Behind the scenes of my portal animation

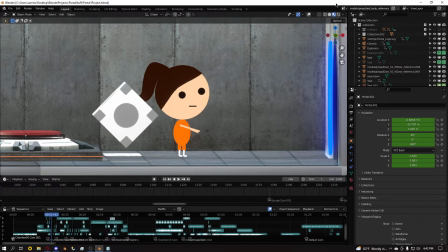4:04 So another thing,
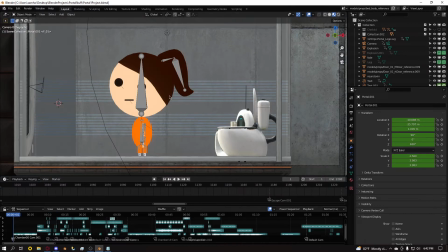4:07 with this is for the textures, most people would do like toon shading or cell shading with this,
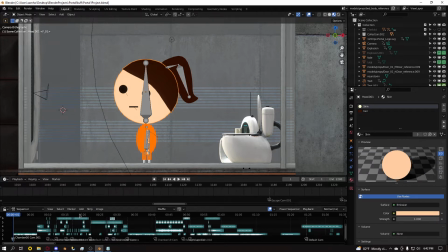4:15 but I actually used emission textures, which are unique in a way because they actually emit light rather than
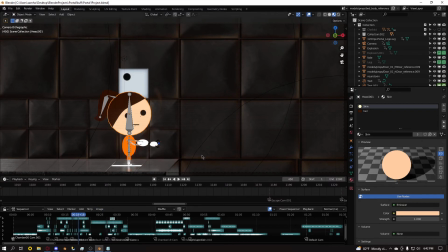4:24 just being flat like a cell shading would be,
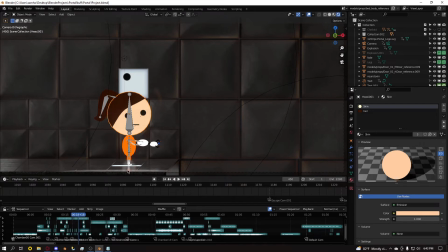4:30 which means you get these reflections off the environment, which is really cool. Now, one thing with them emitting light means that because I had bloom on for this animation, which I haven't really done before. I've done it a few times, but not often.
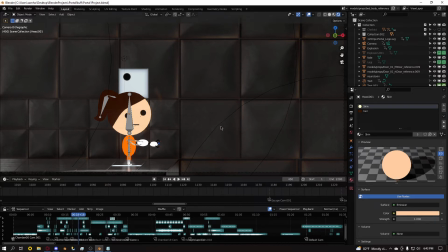4:46 It means that I had to mess with the strength of the textures so they wouldn't emit bloom, so only the ones I want to would emit. Now let's talk about this Chell model in particular, actually, if I go back to the beginning, because that's like the closest look you got at it,
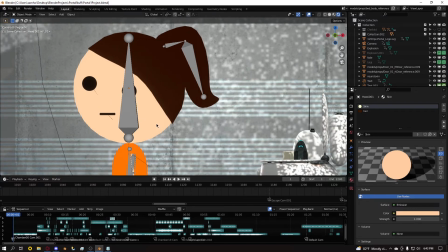5:04 it's actually not the same model I used for my Portal 2 animation.
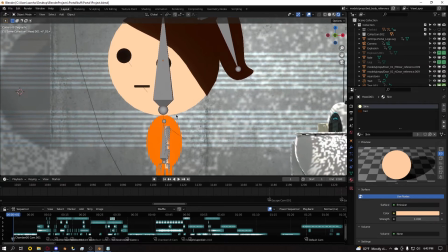5:09 It started out as that, but I made so many changes to it that I call it its own new model.
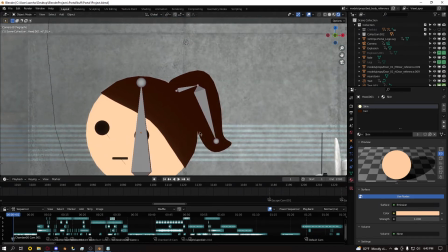5:14 One, the textures have been cleaned up. She's way less pale. Her hair is more brown now, when before it had a lot of red tones in it. And now the ponytail is a separate model that can be animated,
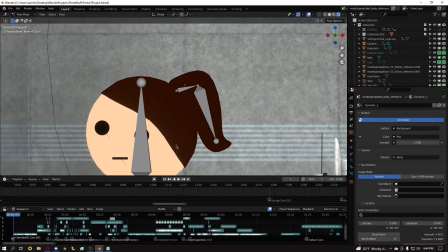5:28 which is good because it means it can react to physics.
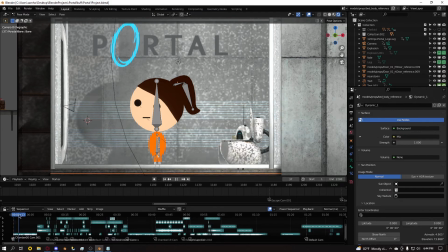5:32 Now, there's no physics simulation in this. Everything is hand animated, so that's just even more work that goes into this.
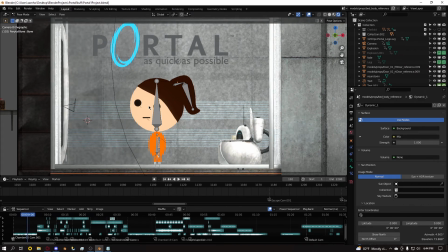5:41 See, with most of my projects, yeah, I don't want any mistakes, but this one, because of how I felt about the Portal 2 one,
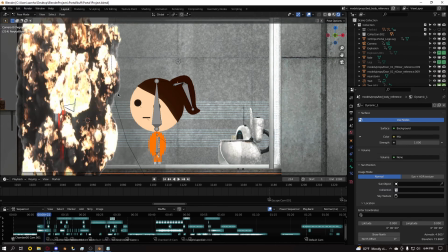5:49 I literally went over this animation frame by frame multiple times to make sure that there's no mistakes.
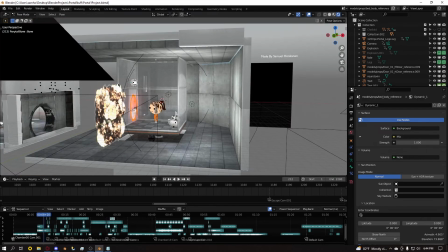5:56 And when I say that everything was in the 3D engine, I mean everything. Like this explosion, it's just on a plane placed in front of the camera, and so is like all the text and everything.
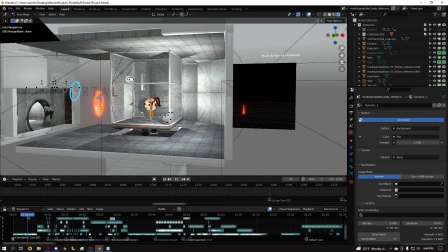6:05 Yeah, it's really just neat, the kind of stuff you see.
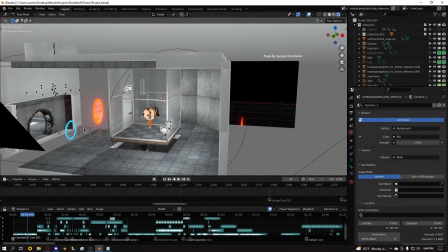6:09 Also, the as quick as possible text is way back here, and then the actual title is up here, the Portal title.
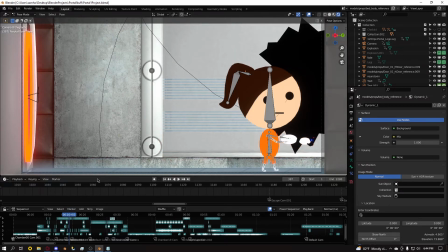6:17 And when I made this animation, I really just wanted to make sure that I had every detail included.
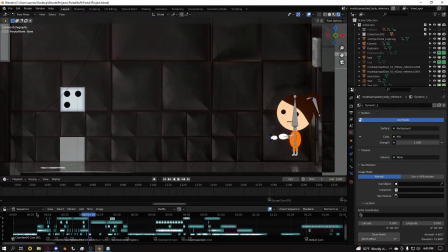6:25 Well, not every detail, but just all the important parts of Portal, because it is as quick as possible.
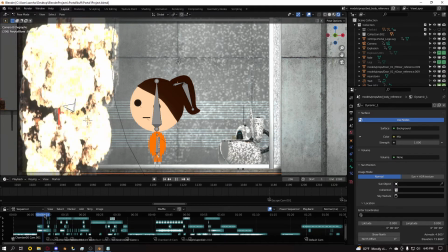6:31 So I was going to be skipping over a lot. So I just made sure to have the intro of the game.
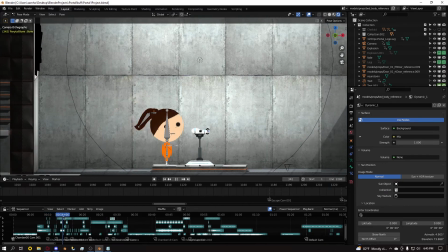6:35 So yeah, just the very beginning, followed by getting the portal gun,
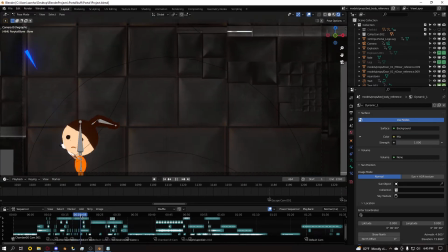6:40 followed by the first time you encounter like momentum, because that's a big deal in that part of the game.
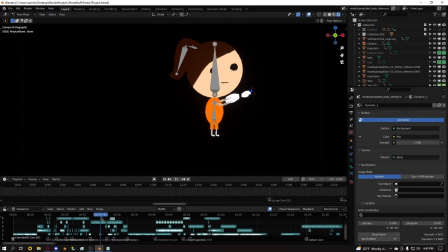6:47 And then this part, I actually have her going out of bounds. That's what this whole floating bit in the dark black void is supposed to represent.
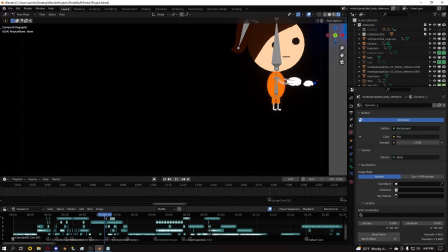6:54 It's supposed to represent going out of bounds like a speedrunner would.
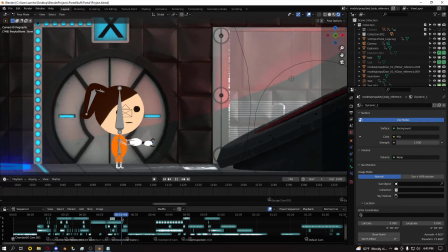6:57 And then, of course, upgrading the portal gun, then the companion cube with your sad zoom in.
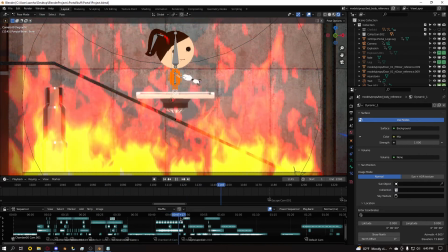7:05 And then, of course, the fire. And I'm just scrolling through all of this.
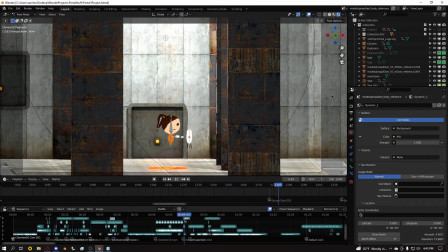7:10 And then I didn't include the first time you encounter turrets,
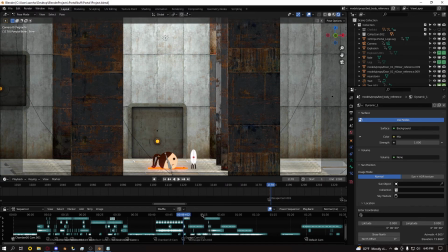7:14 but I included the big room at the end of the game where you have lots of turrets, because you gotta use your own brain to figure out momentum or taking out the turrets,
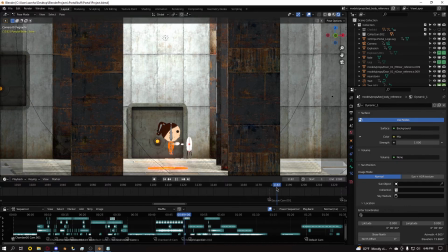7:25 and you gotta do it very fast, because otherwise you're gonna get shot down. And I thought that was just a more memorable turret moment.
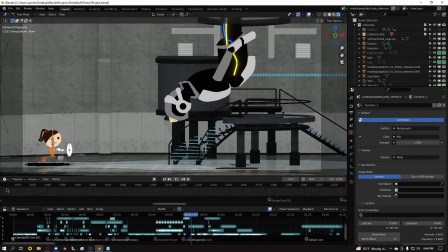7:32 And then one more nod to speedrunners in the GLaDOS boss fight.
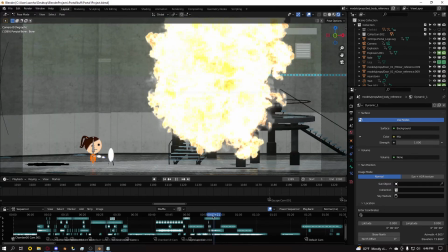7:37 The turret is what kills GLaDOS rather than a
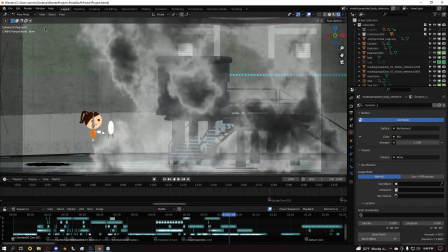7:45 rocket turret. So I just thought that would be fun. And if you actually look more toward, if I go to a cleaner view without the explosion,
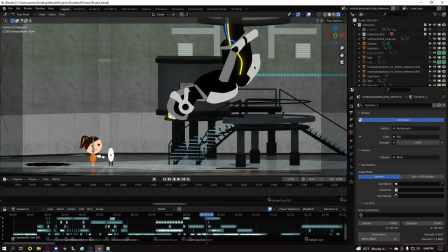7:53 you can see more green in the top half of the screen, and that's supposed to be the neurotoxin.
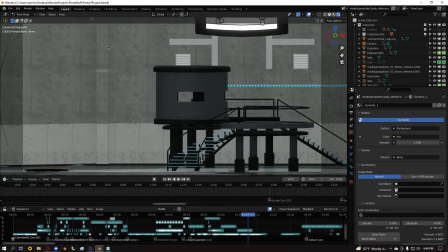7:58 It's just some green fog, and it goes away after GLaDOS is dead.
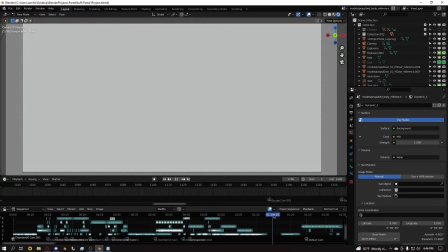8:04 And then it just fades to white, and that's just a plane with a texture that I'm changing the color of on the spot.